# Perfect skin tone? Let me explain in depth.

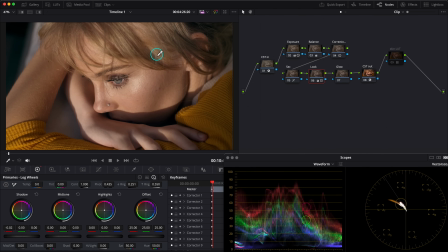[12:21]
I don't want to create any strong look here, just add little bit of color separation. Now let's go to the glow node. It will add more cinematic look to an image. As always, I'll select the soft light effect,
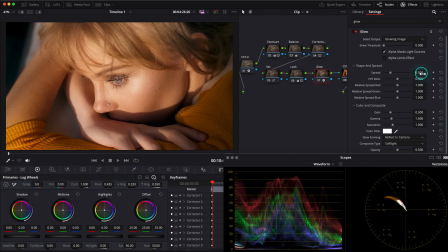[12:34]
push shine threshold to 0 and make a bit less spread, something like 0.20. Okay, I feel it's a bit too bright, so I will drop the gain a little bit down, and gamma too, like so, and also a bit less in the saturation.
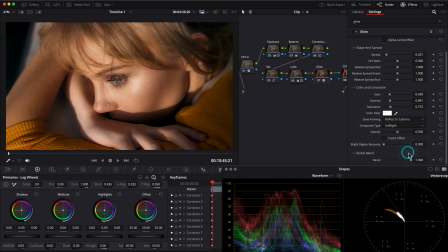[12:52]
Fine. Okay, let's go to the global blend slider, but firstly check how strong the glow is affecting an image. Yes, it's too strong for me, so I would drop down the global blend slider to reduce glow effect, and I don't also want to affect my blacks, so I would mark an alpha limits effect,
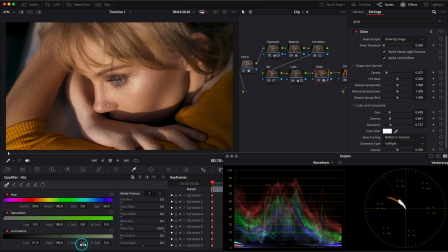[13:10]
go to qualifiers and remove it from the darks. Soften a bit, like so, and let's see what it's affecting. It's still a bit too strong. I will remove more shadows, like that. So check it before and after. I really love the softness and saturation that glow adds to an image.
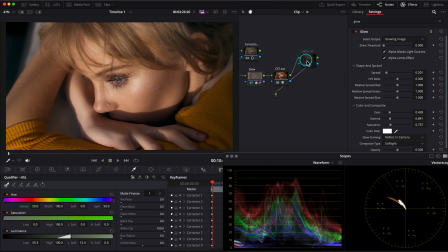[13:29]
It looks way more cinematic now. Okay, let's turn on our LUT again and analyze the skin.
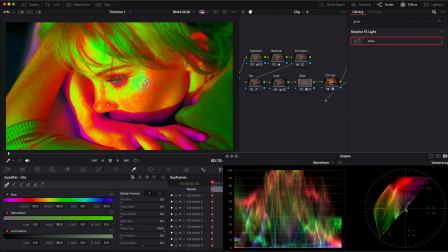[13:35]
As it shows, I get that nice orange hue in my midtones, greenish yellow in the highlights, and magenta reds in the shadows of the skin. Look at her fingers, arm, really nice color separation.
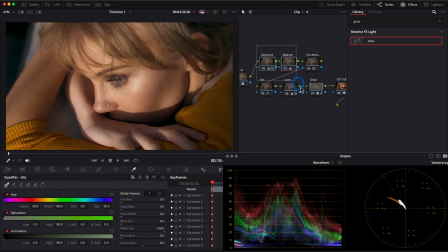[13:48]
This skin tone is perfect for me. Okay, so let's look at what we've done in our notes before and after, before and after. Really nice, warm, sunny look. And as I have the correct image now, I can go for more creative look here and create a night shot from it.
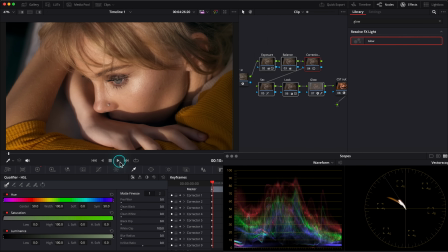[14:05]
I have this hard light and shadows in this image, and know that the sun and the moon are both small hard light sources. It's easy to grade this image to the night shot. Okay, so the night is darker, and our eyes do not see the red so well at night. Based on that, let's create a node before our glow. I'll name it day for night.
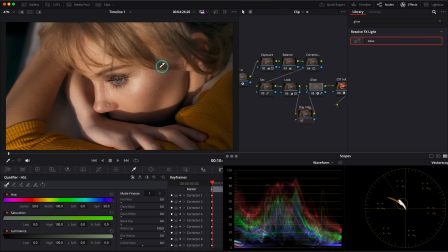[14:25]
So first of all, I need to darken this shot, and in this case I will not use my offset wheel. I will use HDR global exposure because it works in a linear mode. Let me show you the difference. Let's firstly switch our waveform to luminosity to see our blacks here.
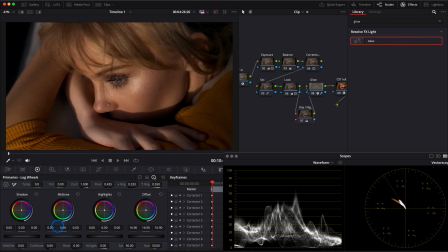[14:40]
So if I go and drop down my offset, lower, you see my blacks are crashing already. But if I do the same in HDR global wheel, Look at it. It drops down in exposure but keeps my blacks and do not crash them.
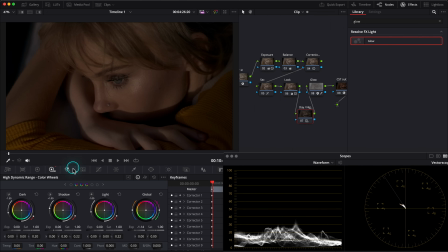[14:55]
So I will leave it somewhere here by now. Then we'll go to my primary wheels and play around with them to darken it even more. I would drop down the gain a little bit. I'm not looking at the color of this shot now, I'm looking on an overall exposure. I want to get that night mood here, so I still want to drop my midtones by pushing gamma down,
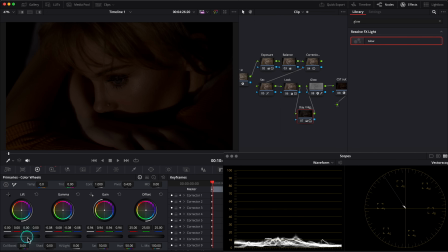[15:15]
maybe even stronger, and then open my shadows to get back some details there, something like +4. As I see, my blacks are not crashed, but an overall image looks dark. Check it before and after. Okay, so as I know that I don't have to see these threads at night,
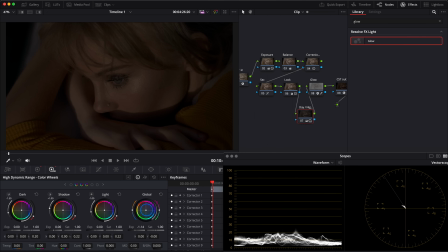[15:32]
I would go to my HDR global wheel and cool them down by pushing everything opposite of red towards cyan blue. Something like that. I would also reduce an overall saturation here, like so.
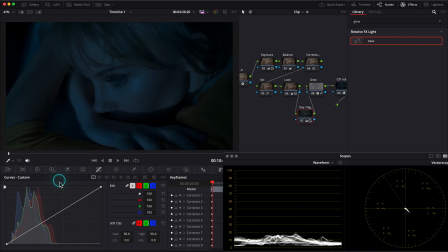[15:47]
Okay. Hair's weather is still too yellow for me, so I would go to the secondaries, hue versus saturation, and remove some yellow and green here. Fine, and maybe remove some cyan and blue too. Okay, I also want to keep my blacks black,
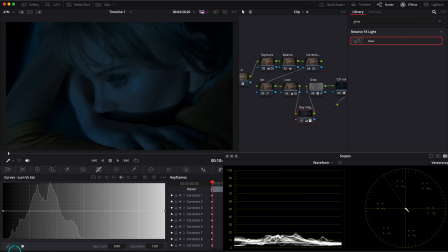[16:05]
so the easiest way to do that is to go to Luma versus saturation, grab the black point and desaturate it. Like that. And maybe a bit cooler in the global wheel.
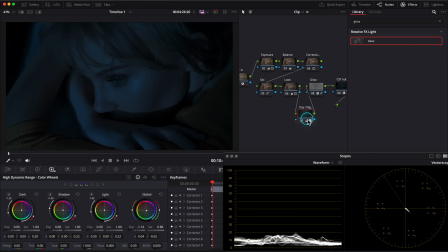[16:18]
Less green, bit more magenta. Okay, I still feel that I want to add more light in her face.